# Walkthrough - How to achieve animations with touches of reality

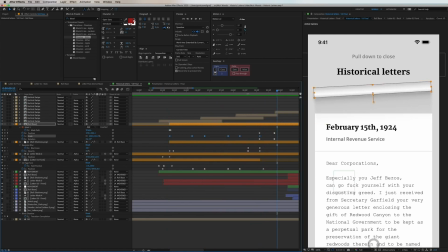[6:30]
And the next detail we're going to dive into now is how this paper roll actually increases in thickness as you're scrolling the letter up. And once it's completed it also makes a subtle movement upwards with some rotation to give that extra touch of reality.
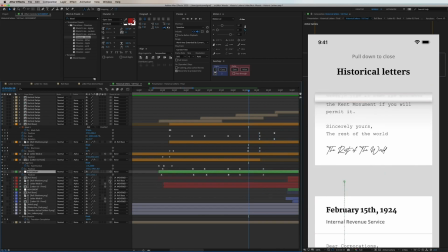[6:45]
So that was the first letter and now we're going to take a look at the other two. And it's basically the same animation so all of this looks more complicated than it actually is but with the main difference that this one is parented to a position layer following the first one.
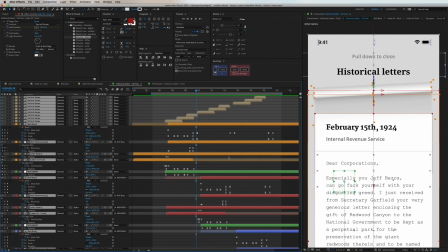[7:00]
So let's have an overview here again and select all the keyframes with shortcut U on your keyboard.
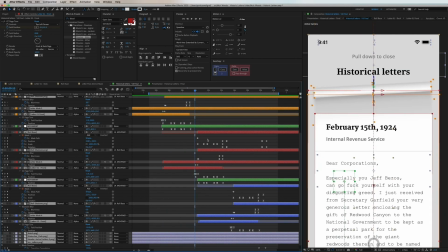[7:06]
Then we're scrolling through the first letter and you can see it aligns the two top layers. It's really defining when the next one starts and it does this until the third one and then the
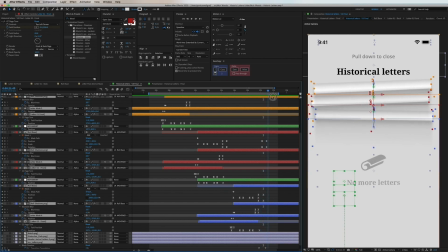[7:18]
magic happens in the end really when these cards start to interact with each other again when they roll into each other a little bit.
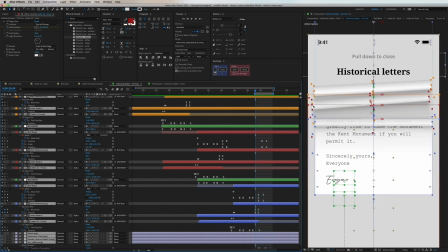[7:25]
And to be honest I don't think this specific motion is 100% correct here but you get the sense of this. It's all about tweaking key frames and easings here to really make it feel natural like in real life.
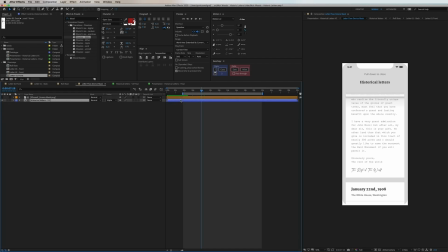[7:39]
So now we are on the last part of this flow and that is about the presentation itself.
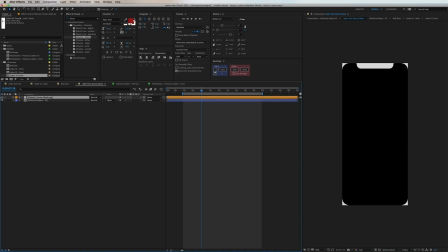[7:44]
So as you can see here we have a composition that is called Device Mask where I similarly to
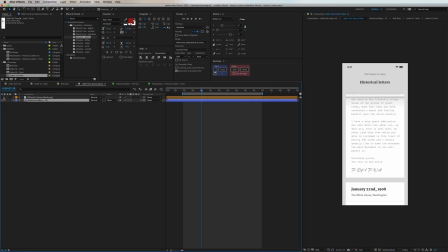[7:50]
a previous video I made of how to add UI animations into a specific screen. And I do this in a column called trick mat and applying alpha to the UI itself.
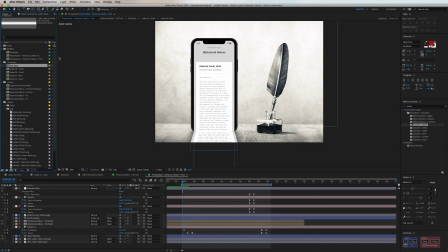[8:02]
So now let's go back to the presentation composition and I'm going to showcase how I made that 3D letter effect in the bottom of this device. So I'm dragging in the composition of the letter again and I go into effect distort
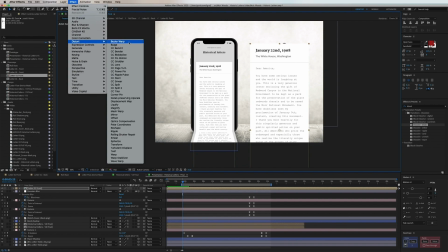[8:14]
and then corner pin and this will allow me to control any of these corners
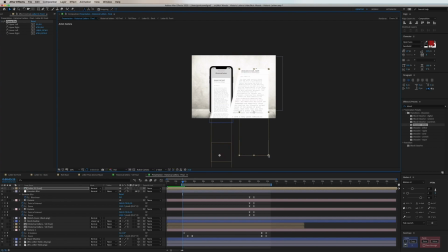[8:19]
to skew them in perspective so now is some iteration here to use to get the right angle and the right size as well as position this under the device itself so it looks like it's continuously scrolling out of view so
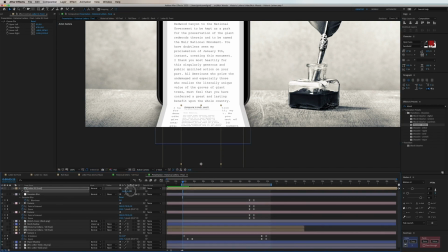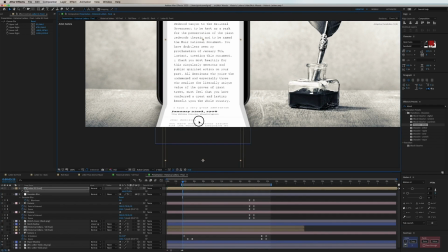[8:51]
once you have this in position the only thing left you have to do is to trim this motion so it matches wherever the bottom is ending.
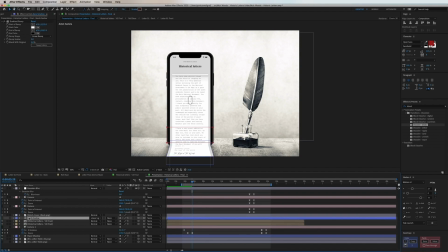[9:00]
We play this back now and we see that it's seamlessly going from the bottom and up and to make this a little bit more realistic I have a bend shadow that is above the letter in the bottom to reflect the light coming from above and this layer is basically a layer with a
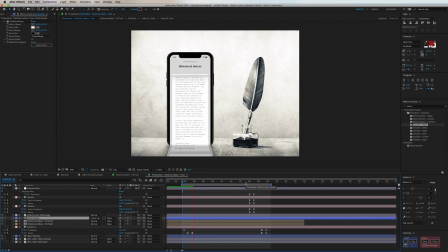[9:17]
gradient applied to it going from black to white with opacity.
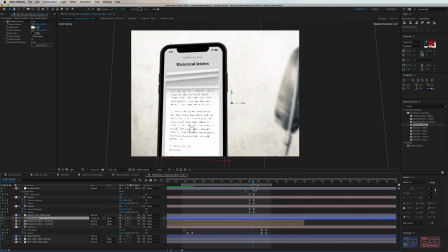[9:22]
And now to the final presentation detail and that is a camera movement zooming into the three letters doing the final little bounce to each other in the end.
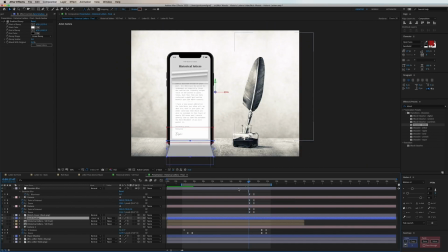[9:30]
I wanted to create this small detail in the end and give some more depth to this even though this is flat assets.
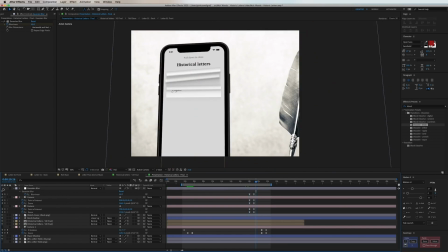[9:37]
So the background itself is having an adjustments layer above it which blurs out the feather as you can see here with a mask and then on the camera itself that's a layer that you manipulate with keyframes and here in this case it zooms in and it moves the point of interest
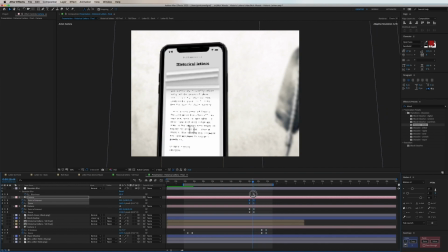[9:54]
so since this is flat assets it's not going to look entirely 3d as you can see but this is more a quick solution of how to get more depth
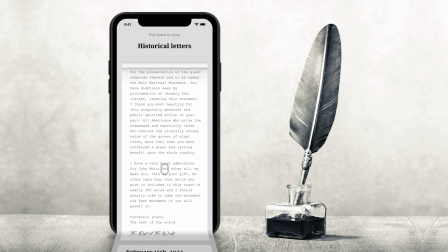[10:06]
so that we have the entire animation flow in its completion and if you want to try to recreate this yourself i'm going to link my project
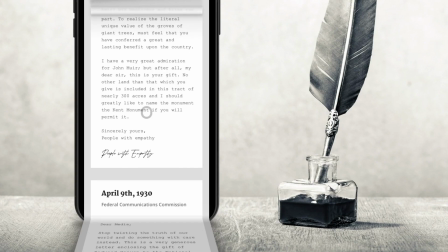[10:13]
source files in the description and many of you have asked if I can do animation reviews basically going through whatever you create,
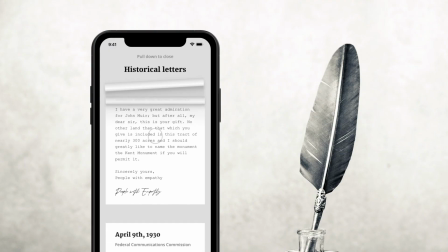[10:20]
provide feedback or tweaks along the way, please do so.
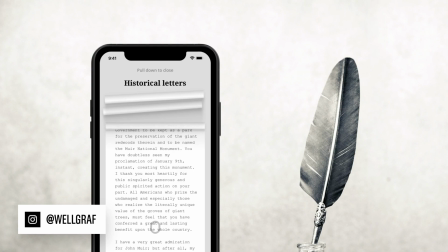[10:25]
Send it to me on Instagram at velgroff or tag me if you post it and I'll be happy to get back to
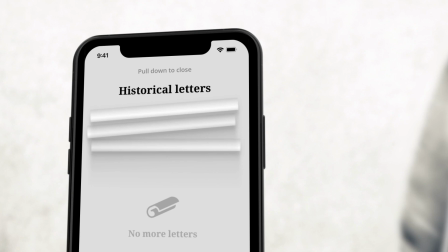[10:31]
you or even create a new video where I go through a collection of your work to learn and evolve together.